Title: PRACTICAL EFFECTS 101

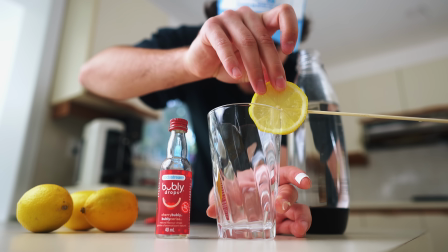[4:07]
And we're just gonna put that on the rim of our glass. Bada boom, bada bing, take care, brush your hair.
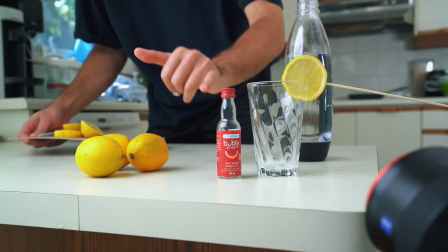[4:12]
So that is our first practical effect all set up. Now we wanna do another effect on our little bubbly thing right there.
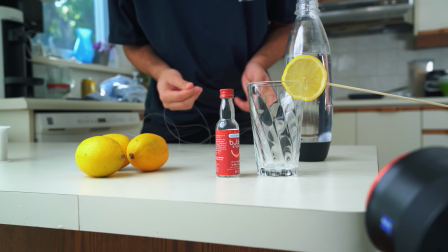[4:18]
So here's our thin fishing wire. We don't need too much of it, just maybe, I don't know, foot or 2 feet.
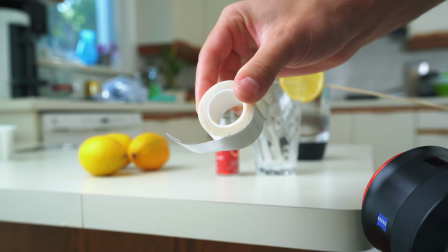[4:24]
Cut it with our scissors. And this right here is clear double-sided adhesive.
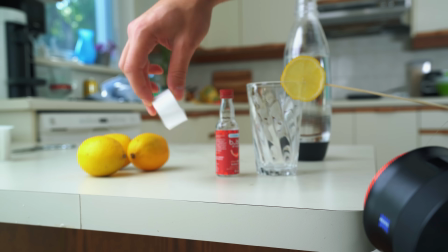[4:29]
This is what we're gonna be using to stick the fishing wire onto the bottom of our bubbly flavoring here.
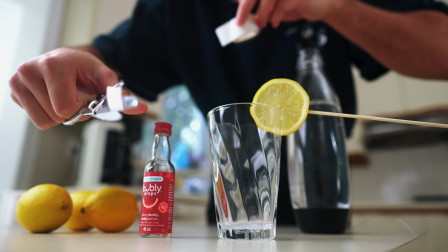[4:34]
So I'm just gonna cut out a small section of this like so. Probably go even smaller, go about half that.
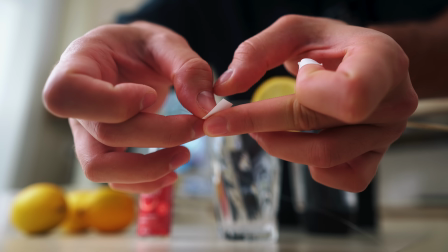[4:41]
We take the fishing wire and stick it to the underside of that double-sided adhesive like so.
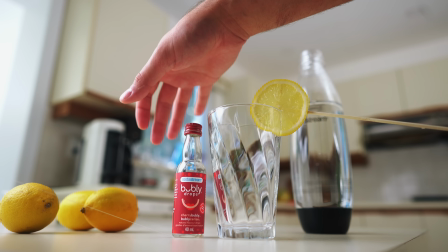[4:46]
And now if we stick it to the bottom here, we get an effect where if we pull it away, it just kind of slides in and slides out.
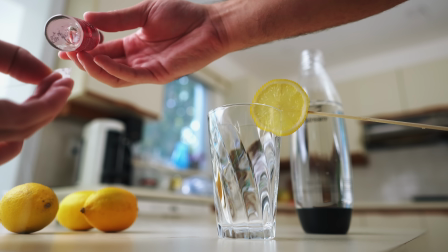[4:52]
That's all right, but I want it to have a little bit of a twirl. So I think I'm actually gonna stick it onto the back kind of side of it.
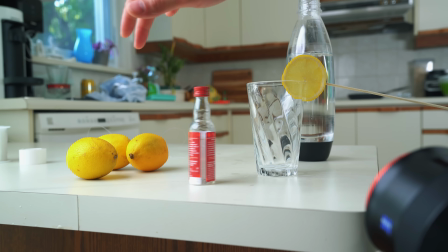[5:00]
That way when you pull it, it gives us a spin. And that right there is what we want. See how it spins as we pull it away?
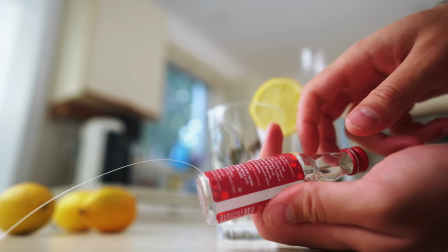[5:07]
And now all we have to do is peel off that top layer of our double-sided adhesive, and that leaves it completely clear so that you don't see it in the shot.
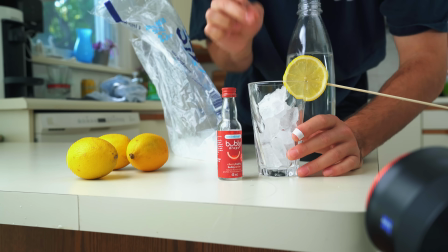[5:15]
Now we're just gonna fill up the cup with ice, using real ice today because it's just one shot.
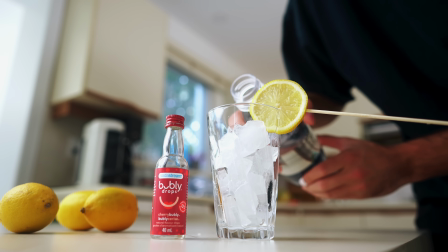[5:20]
Now we're gonna pour some of this in here.
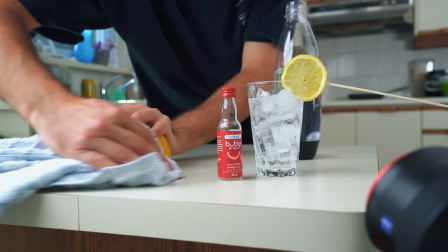[5:26]
Make sure everything else is nice and dry and clean. Almost forgot to put on the lid.
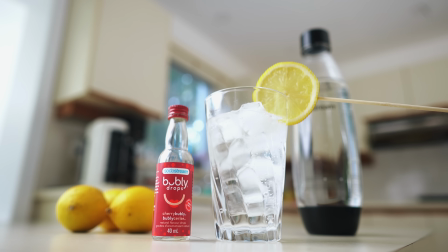[5:32]
And we're just gonna make our final adjustments on our frame, and we are ready to get our shot.
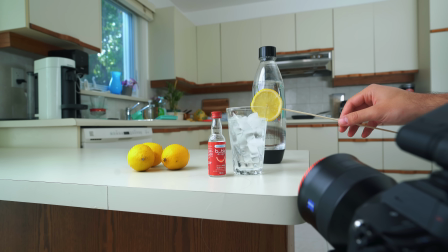[5:37]
And very carefully, I'm just gonna grab the skewer and remove the lemon, and then I'll grab the fishing wire,
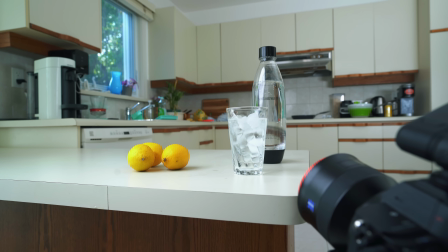[5:42]
as you can see here, and just pull the bubbly away. So once we've got our shot, creating the effect is pretty straightforward.
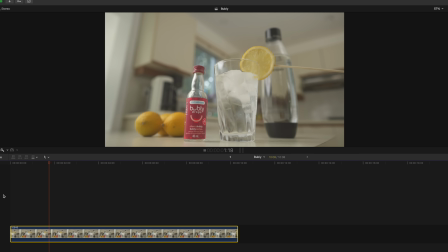[5:50]
So here's what the shot looks like unedited. As you can see, the lemon comes off of the rim of the glass using our skewer, and then the bubbly bottle spins out of the frame, and that was done using that fishing wire. We're gonna start by reversing the clip, and because it was shot in 60 frames per second, I can slow it down to 40%.
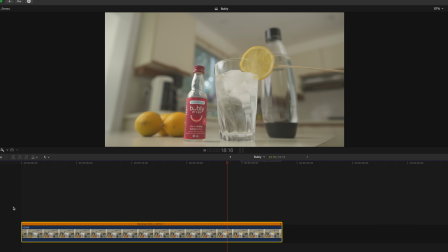[6:06]
Currently, those two movements of the lemon slice and the bottle spin happen independently, but I do want them to occur at the same time.
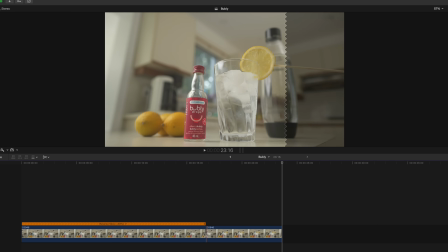[6:13]
So to do this, I'm just gonna simply make a cut right before the lemon flies in, drag the second half of the clip over top of the first half,
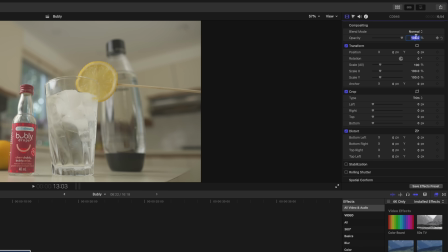[6:20]
and then set the opacity to 50% so I can see both clips at the same time.
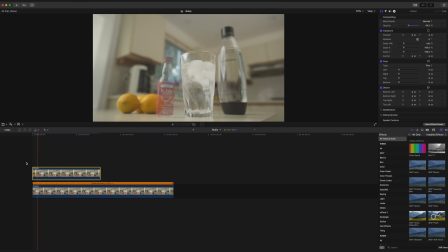[6:25]
From here, I can just line up the two clips so that our effects happen simultaneously, and then cut both clips at the 5-second mark. Next, I'll turn the opacity of the top clip back up to 100%, and then use the draw mask tool to isolate the lemon slice in that top clip, also making sure that the skewer is no longer visible.
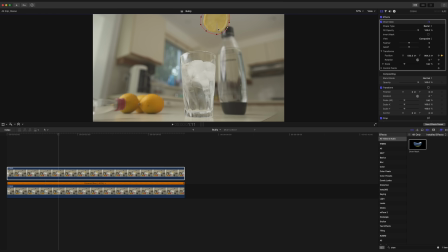[6:42]
And then using keyframes, I'll track the slice backwards frame by frame, making adjustments to our mask until the lemon is out of the shot. Here's what we got so far, and it looks pretty cool,
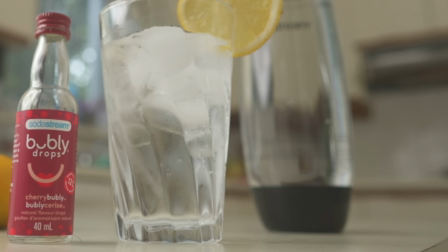[6:51]
but wait a second, the water in both the glass and the bottle looks really flat.
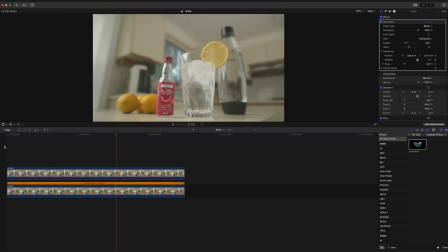[6:55]
Hypothetically, if this were a real ad for a carbonated drink, you would definitely want to see that fizz, so we do need to fix this.
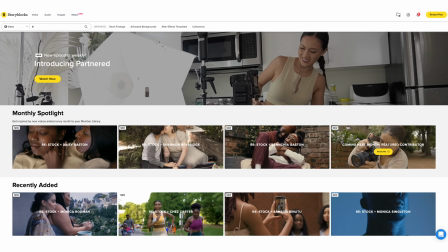[7:02]
We're gonna fix this in post by heading over to our sponsor Storyblocks and then searching for fizz.
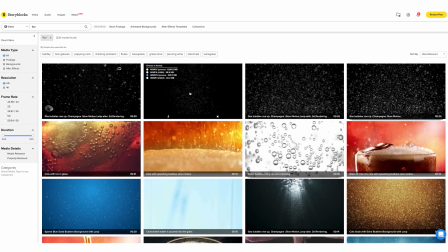[7:07]
This one right here should work perfectly, so I'll go ahead and download that.
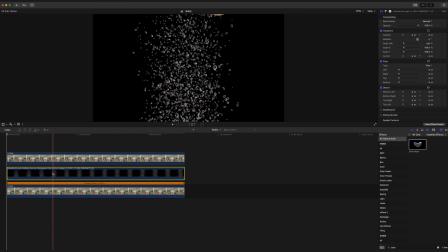[7:11]
I'll add this bubble overlay that we just downloaded in between our two clips so that it's underneath the lemon slice that we masked out.
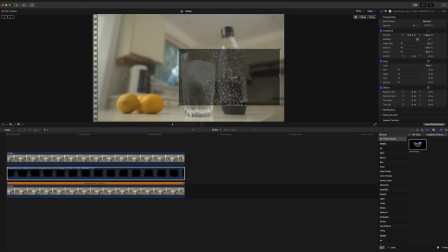[7:17]
And the next step is to resize it so that it matches the height of the liquid in the bottle. Now using the draw mask tool, once again, I can cut out the fizz in the shape of the bottle and then feather it in a little bit, and then switch the blend mode to add.
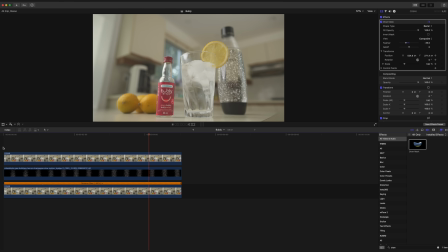[7:29]
So this does look a little bit better, but it is quite unrealistic. Because the bottle is already in the background of the shot and it's out of focus anyway, we definitely don't want the bubbles inside the bottle to be in focus while the bottle is out of focus. So what I'll do is I'll add a Gaussian blur effect and dial it back to about 20.
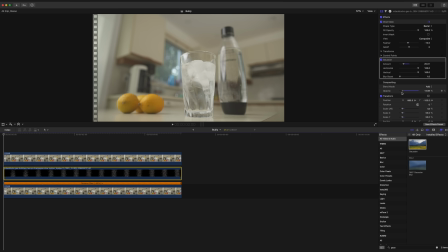[7:48]
And from here, I can also turn down the opacity of our bubbles to just 15%, and this is what we get.
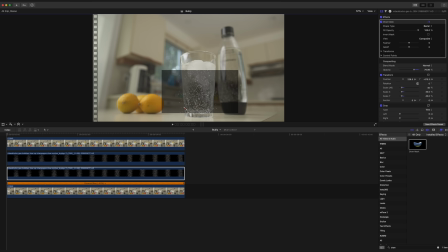[7:56]
Now to get our fizz inside the glass, it's more or less the same process, only making the bubbles a little bit smaller and not as out of focus. And that, my friends, is just one of many ways that stock footage can save your videos.
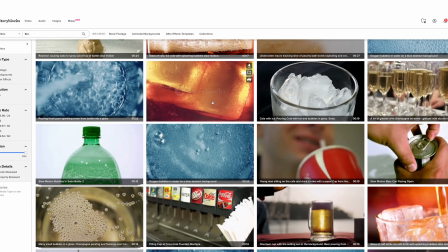[8:07]
Storyblocks is an online subscription service, and with a membership plan, you get unlimited downloads of high quality, royalty-free stock footage.